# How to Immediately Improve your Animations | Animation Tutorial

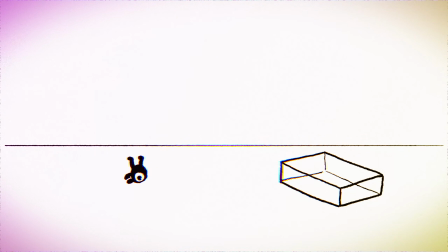0:00 Let's take a look at how cinematography and camera movement can make your animations much more dynamic.
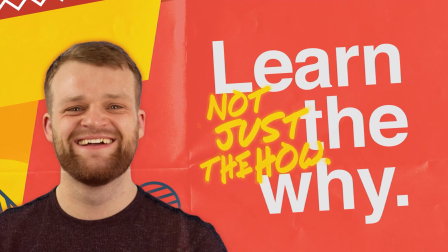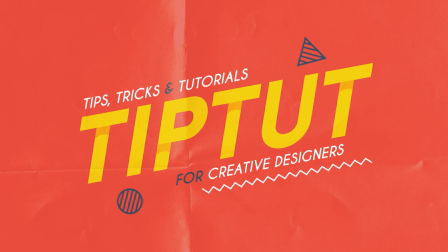0:12 Tip Tut. Hello everybody and welcome back to Tip Tut.
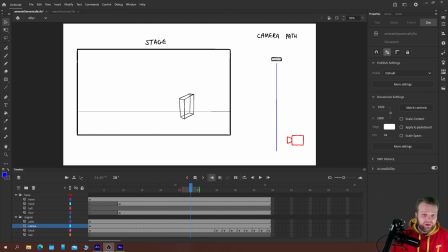0:16 Today we are taking a look at a cool visualization technique to help you make your animations more dynamic by visualizing and animating with a virtual camera as opposed to just pointing your camera at an object and animating that.
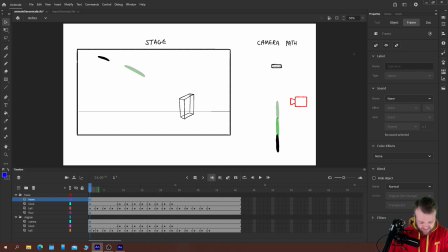0:30 So for example, I have here just a brief scene. Now the software I'm using for this tutorial doesn't matter, but it's just Adobe Animate 2021. And you can see that I have a little animation here where I've indicated what the camera sees,
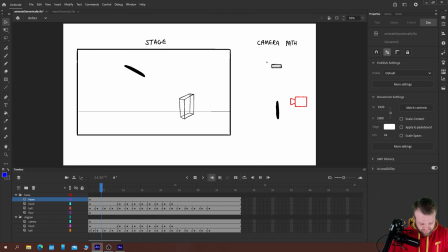0:45 i.e. the stage, and a sort of overhead view of the action that's happening here along the right. So we've got our camera looking at a side-on view of our ball. It comes across, it hits our block and knocks it over. Perfectly acceptable animation, nothing too crazy about it.
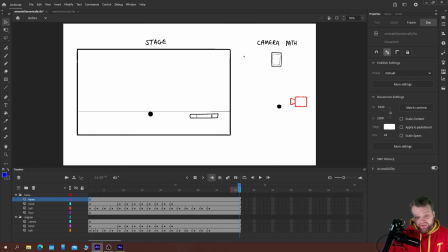1:02 We can make this much more dynamic by just applying a very simple principle. And that's just the principle of cinematography, a film term, which basically means it's the art of framing your subjects or your
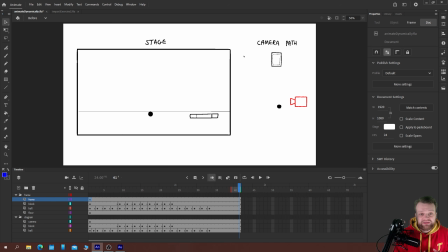1:17 locations or everything that's inside the frame of the camera lens and the way that you frame and manipulate and position those options. For example, if I were directing this scene,
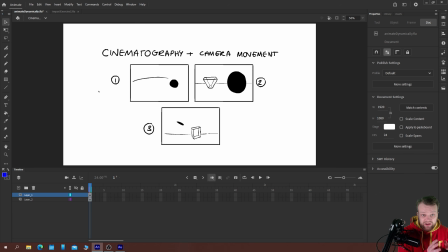1:29 I might use a combination of still cameras and moving cameras to add dynamism to my scene. For example, my first shot might just be the ball flying through the air and then whipping towards the camera,
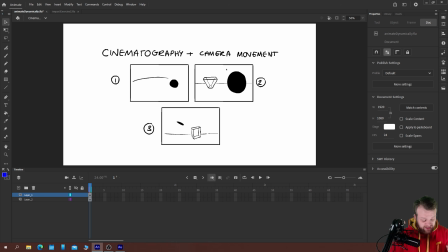1:42 at which point we would cut to a camera which is following and attached to the ball as it comes down on like a sort of, or not a bird's eye view, but a very high angle shot coming down onto the top of the block, before then cutting to the shot that we already have animated here, which is the straight on shot of the ball hitting the block.
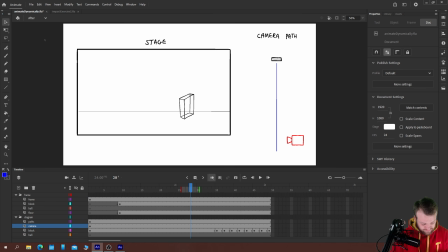2:02 Essentially, what I've put together is a little diagram which is going to help you think about how to use your camera movement to allow you to be a little bit braver when you're animating. The reason most of us do an animation that just looks like this when we're beginners is because it's easy to envisage, it's easy to understand, and it's easy to animate.
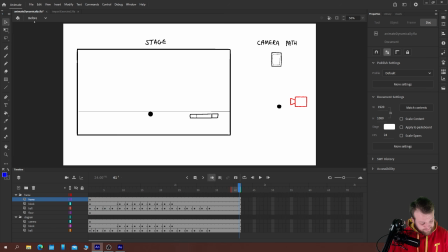2:22 But I'm going to show you how just with simple shapes like this, you can make something much more dynamic. So taking these shots into account, which is our cinematography, we are going to use this little diagram here to understand how we're going to move the camera around the flying ball to make it much more dynamic.
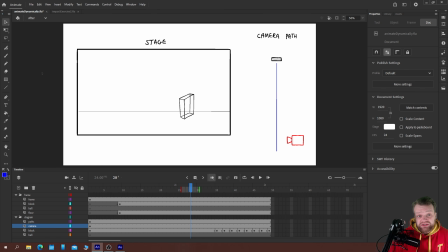2:38 So let's just jump right into that and get to animating. So the first thing we need to do is understand and think about how our camera is going to move.
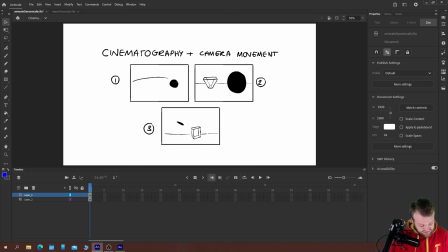2:46 So for this first shot here, where the ball flies across the screen and then it's going to turn towards the camera, okay, and sort of approach the camera at speed, you need to think about how your camera is going to be moving throughout that time.
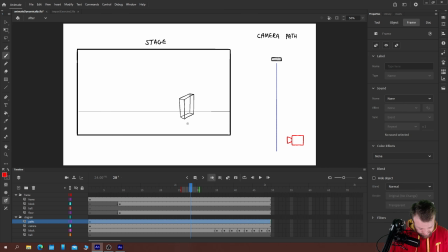3:00 For example, I'm going to draw my camera path here in red, and the blue path is the path that the ball is going to take, which is just a straight line towards the camera. Because this is top down, we don't actually see that it's going to kind of drop like that, isn't it, the ball?
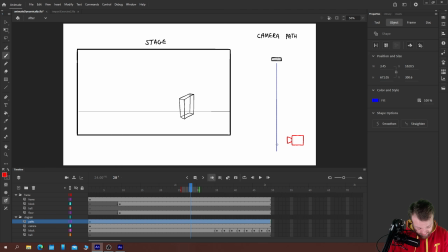3:14 But we don't see that because this is top down. But our camera, if the ball is going to move along this path, we need our camera to sort of swoop around to the front, so that the camera is then pointing towards our ball and looking at it.
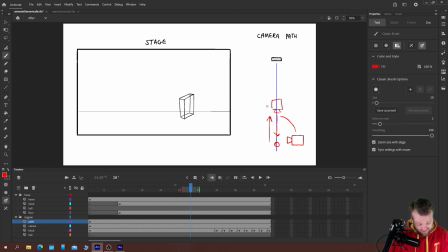3:30 Then as the ball moves forward and comes towards the camera lens, we're going to cut that camera and we're going to move to another one. So this first camera movement is essentially just going to be crossing over this 180 line,
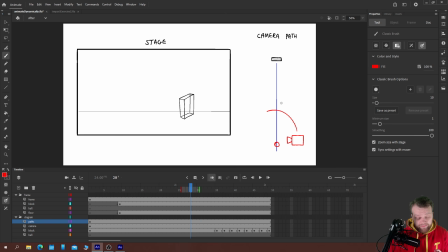3:42 which is the line that the camera points towards. Now, interesting fact, the 180 degree line, it should never be crossed over with the camera. Otherwise, objects in your scene are going to look like they're jumping around.
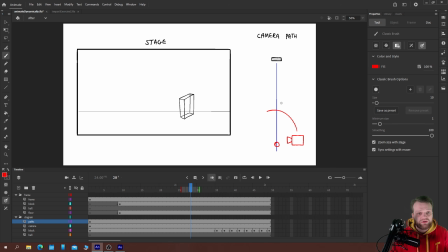3:54 But if you physically move in a continuous smooth motion over the 180 degree line, then you can do that, which is what we're going to be doing with our camera here.
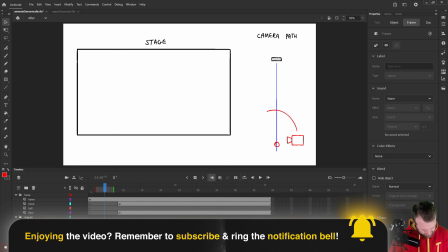4:03 So say, for example, we start here and say 12 frames.